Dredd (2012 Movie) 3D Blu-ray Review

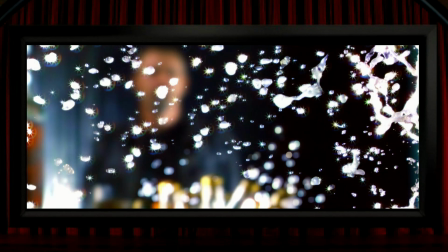And similarly, these shots are also really good, but it's the particles, which were presumably added in digitally long after they'd packed away their 3D camera, that make them look good. These shots also look good because, and this is a story point within the film, it's to do with a drug called slow-mo,
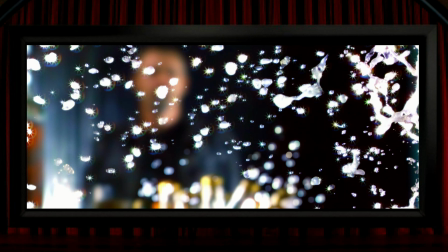which is a great invention for a 3D film because I think 3D can be at its most impressive in slow motion.
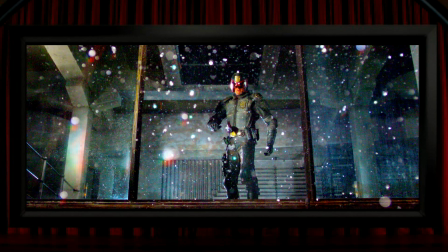One of the reasons I love 3D photography as much as 3D films, actually possibly even more so, is the way that it allows to lose yourself in the depth of the shot without being sort of fast edited onto the next one. And Dredd's slow motion is excellent from that point of view. I think these are the shots that won over a lot of the 3D admirers of this film, but from my point of view,
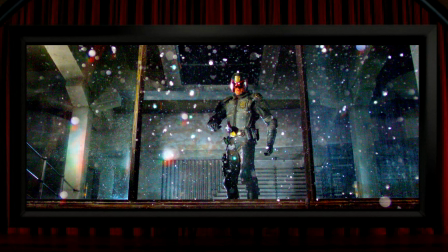a few great 3D shots in an otherwise fairly flat film is nothing like good enough. I'll put up this last shot as it's maybe my favourite bit of 3D in the film. It's very brief and very minor, and if I'm honest, it's not exactly a state-of-the-art bit of 3D, but because it comes after so much mediocre and almost two-dimensional stuff, it actually startled me when it appeared. But of course, some 3D films have 3D as good as this shot for the entirety of the film. So, from a 3D point of view, I wouldn't really recommend Dredd, especially to anyone who's not familiar with 3D films, as it's the kind of thing that I think could put them off laugh for life.
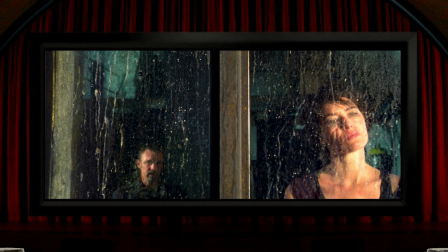It seems to be slightly ironic that they appear to have gone out of their way to avoid obvious 3D gimmick pop-out shots, but in using good 3D really for only a few specific sequences, it ends up, I think, being an even more gimmicky use of the process.
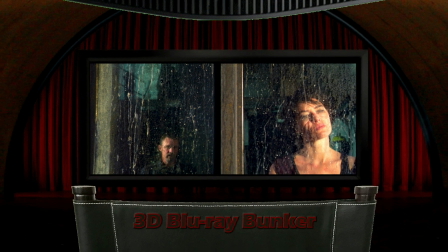For those of us hunting down whatever releases there are out there and have experienced the highs and lows of the format,
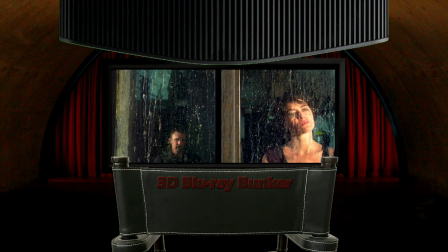it's obviously worth a look at this one, but overall I'd class this as mostly disappointing, especially for an apparently native production.
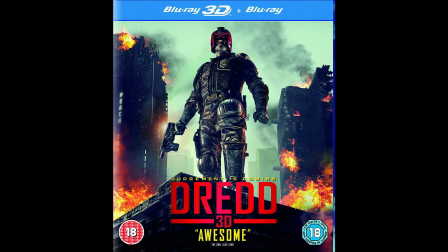So a very brief word on the film, and I'm delighted to say that after all that negativity that I really like this film. It's got a great look to it, it's got good cinematography, although actually there is quite a bit of ugly digital noise in lots of scenes, but it's grimy, it's gritty and it's bloody, and Carl Urban plays it straight,
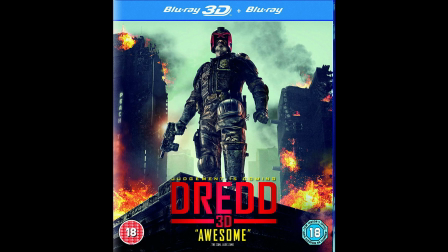even with that sort of perma-grimace, and he does a good job, particularly being that he never takes his helmet off. Olivia Thirlby is likeable as the rookie, although I wasn't so keen on the psychic abilities that she has. They don't seem to fit in with the type of science fiction film I thought this was, but maybe that's in the comics, which I've never read.
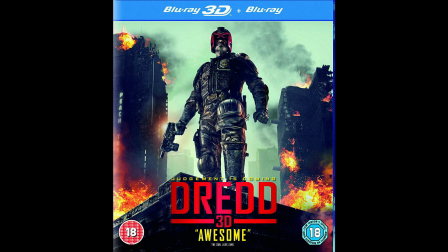Lena Headey's a good villain, and I think I mentioned him earlier, but it's good to see an earlier appearance from Donald Gleeson. It might look at times like it's taking some ideas and even some lines from RoboCop, but the Judge Dredd comic predates Paul Verhoeven's masterpiece by about a decade, and the makers of this film,
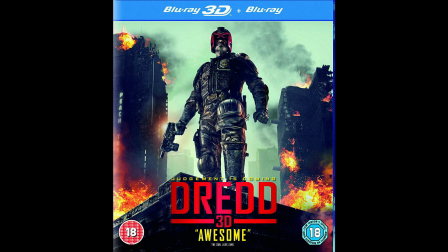particularly the excellent writer Alex Garland, presumably wanted to slyly draw attention to that. At about an hour and a half, it doesn't have time to get boring, which is all the more impressive given it's locked in into the single location. So a really good film, but really not good 3D.
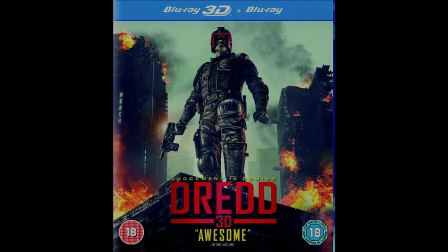So I hope you found this in some way useful, and if so, I hope you'll join me again soon for another 3D Blu-ray review.
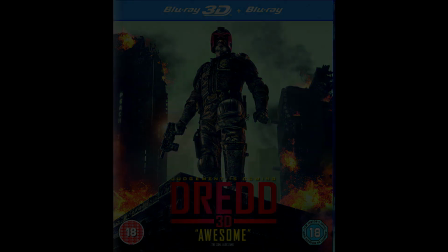Until then, thanks for looking in on this one. Cheers for now. Bye-bye.